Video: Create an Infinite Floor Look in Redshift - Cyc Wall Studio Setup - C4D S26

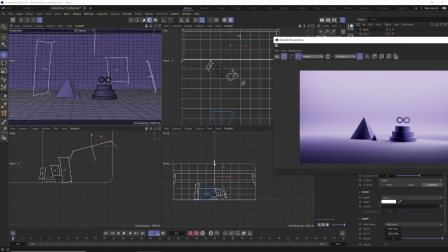(12:36)
Also, just make sure your backlight is above the frame, because when you bring it down into your frame, you're obviously going to get that sharp fall off where that light is.
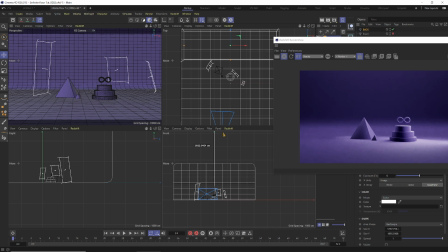(12:45)
So you should bring it up. But if you bring it up so high, you're going to start lighting your objects as well.
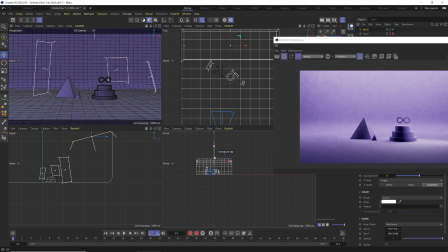(12:51)
So you want to find that balance between being out of frame and not being so far out that it's not lighting your scene and lighting your subject instead.
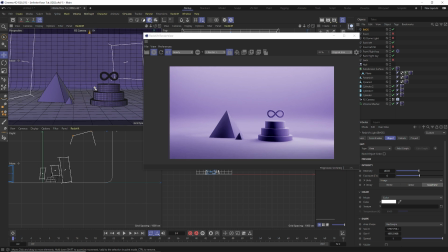(13:00)
There you go. Infinite floor. Again, if you want to learn more into creating studio lighting setups and everything, be sure to ring that bell and notifications, because the Redshift Lighting Camera and Render Masterclass is coming out very soon,
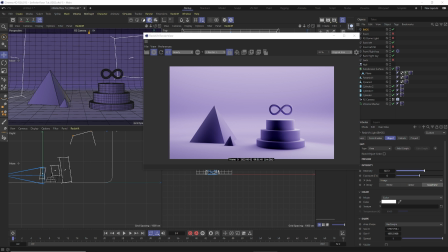(13:18)
and some Skillshare courses as well. Both of those will all go in depth into creating the art style and the concept of how to light your scene to get it to look like you want it to look, with a very practical real world approach to it,
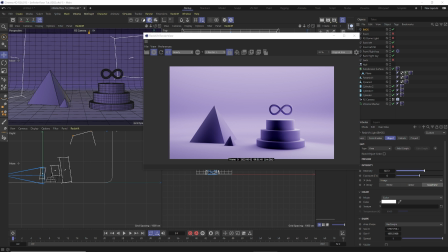(13:33)
as well as just the really nice benefit of being able to lug lights around super easily inside of Cinema 4D. So again, thank you guys so much for watching. See you next time.